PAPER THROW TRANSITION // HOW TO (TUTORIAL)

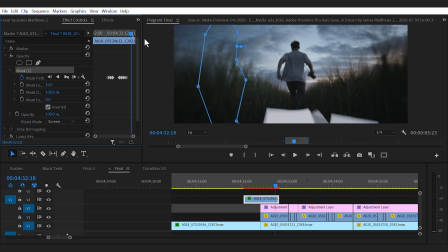249s
That's pretty damn good, actually. I think we've caught that.
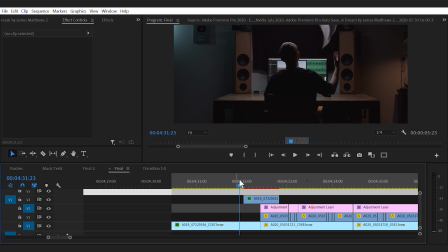253s
Nice. So there we go. So now we've lost the leg in that shot. So as you can see, we jump through nice and clean. So next thing we need to do, if you look at the second shot, the camera is pushing in. So therefore, this paper, if it was actually in the scene, we'd have to kind of push through the paper.
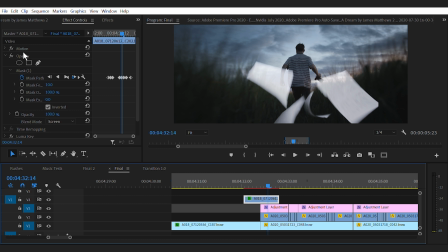270s
So we're going to have to add a bit of a scale up in this shot. So let's go here. We're going to stick our scale. Oh, just got a new order. Someone's just ordered a Create t-shirt. Bosh. Henry. My man Henry, I'll package that up for you in a second. How random that happened.
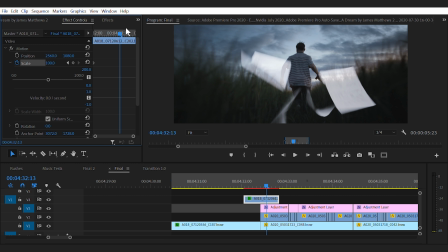286s
So here we go. So we're going to jump through. Boom. So now we need to increase our scale.
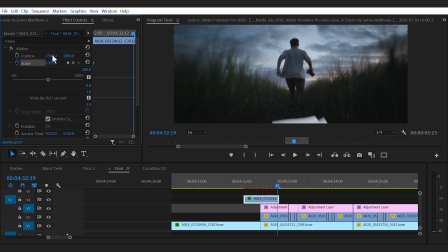292s
So as we come to the end of the frame, I want that scale to be much bigger. So let's do Let's take it to 200 and 220. That's still quite a big one.
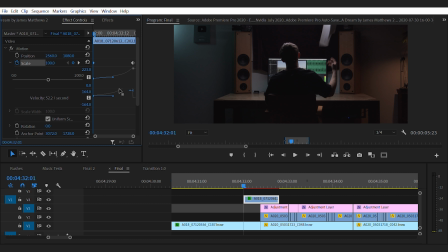303s
But I'm actually going to ramp it in. So if I ramp that up, as we come forwards,
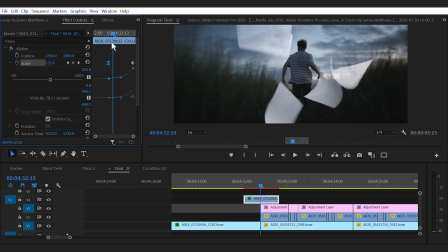309s
the paper looks like now it is actually moving towards the camera a bit.
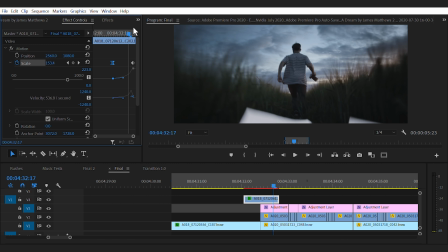315s
See that? It's not as good as I could make it. So let me see if I can, I want to ramp that forward even sooner.
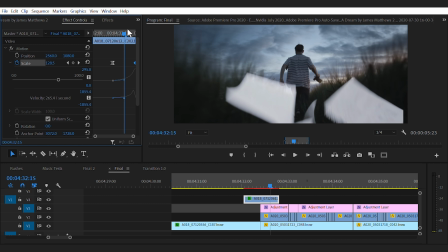323s
So let's see that. That's quite a hefty... So yeah, look, now that looks like the paper's actually coming towards the camera. The camera's pushing through. So next up, we actually need to make the paper look like it actually fits in the scene, because the paper fits in the scene in the first one.
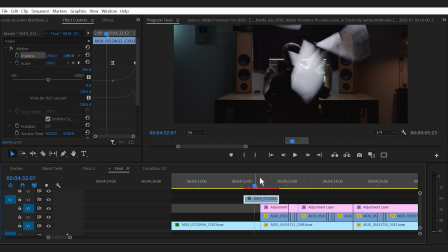340s
That doesn't look too bad. Could do with a little bit of colour grading.
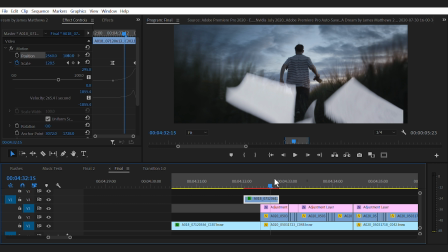342s
But when we move into the second scene, that paper to me just looks a bit digital, don't it?
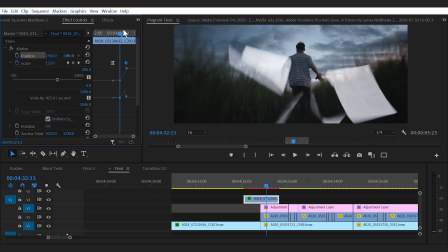350s
It don't quite look right. So what we're going to have to do is we're going to have to actually colour grade this paper to make it actually fit into the scene. So let's jump in and grab a Lumetri colour grade. Issue is, people, here,
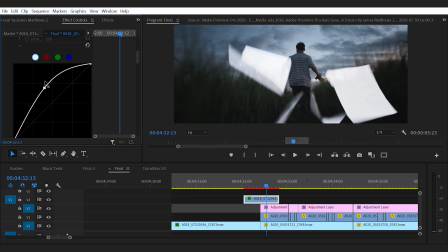363s
if we start grading this is going to cause us some issues on our luma key and also our opacity blend mode. So what we're going to have to do, if we unselect all of our other shots so that we only see the paper falling,
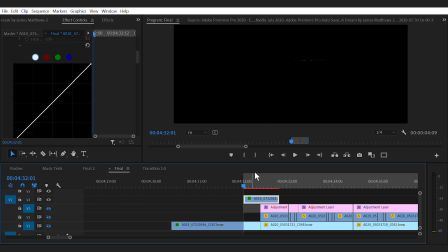378s
what we're then going to do is we're going to export this paper falling.
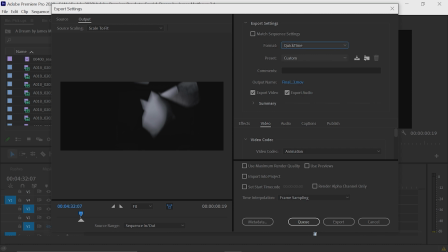383s
So we're going to select our format as QuickTime. Our preset is going to be Apple ProRes 422HQ. Then we're going to go down into the video codec settings and we're going to change this to animation at the top.
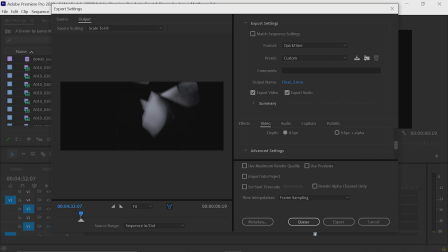397s
We're then going to scroll down in our settings and our depth is going to be 8-bit plus alpha. Then we're going to just export that piece.
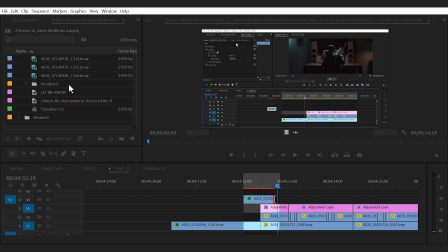406s
We're then going to import that file onto our project and we are going to bring it into the file.
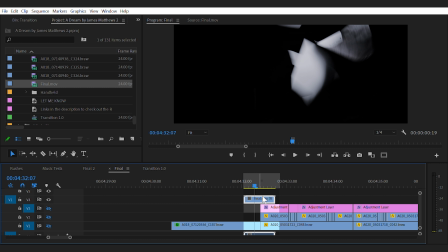413s
So now we're using this new alpha clip instead of our original clip, because now when we actually
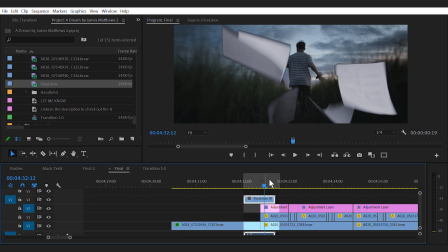419s
open up these extra shots, we can now grade this file without it kind of losing transparency and all that kind of stuff. I didn't even realize you can actually see over here part of the storyboard. That looks pretty cool. However, on this shot, you are going to see that we're going to get a little bit of fringing, but we're going to sort that out after.
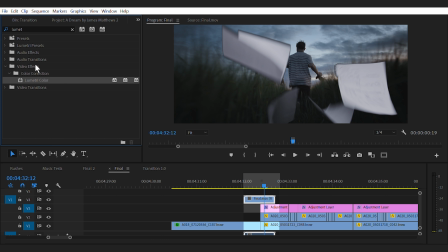436s
So we're going to go effects. We're going to grab our Lumetri color, and then we are going to color grade this shot to the point where we think it fits in the scene.
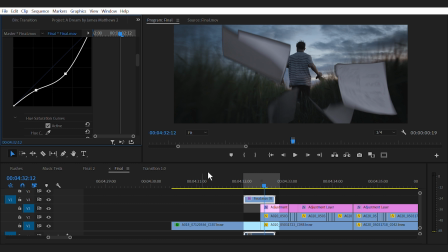446s
Obviously, it's a bit of a dark, moody scene that's quite flat. So for me, that looks a lot more natural already. Obviously, we've got a little bit of cleaning up to do up here, but that's no problem. We can do that in our mask tool in opacity.
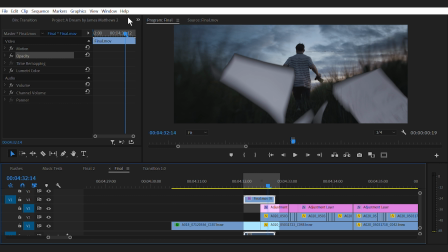460s
We'll just give it a little bit of a clean up. So once we've got the right grade, we are also going to have to add on a directional blur just to make sure that it actually blurs in the right direction and looks as natural as possible. So yeah, we actually do want the blur to be at 0 degrees so that it goes downwards.
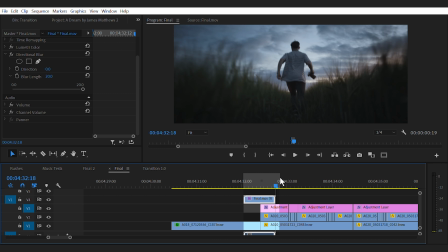478s
And as you can see there, boom, that looks pretty damn good. Obviously, it needs a little bit of tinkering. By the time you've tinkered it up, made it look good, stuck a decent little grade on it,
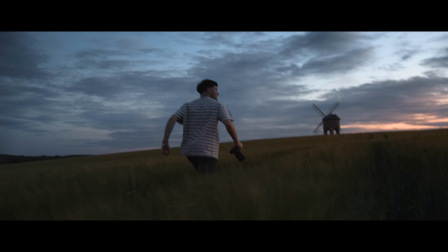490s
wow, that thing just flows, man, and looks so damn nice. We're then going to stick some sprinkles on top, and you know what that is, mate.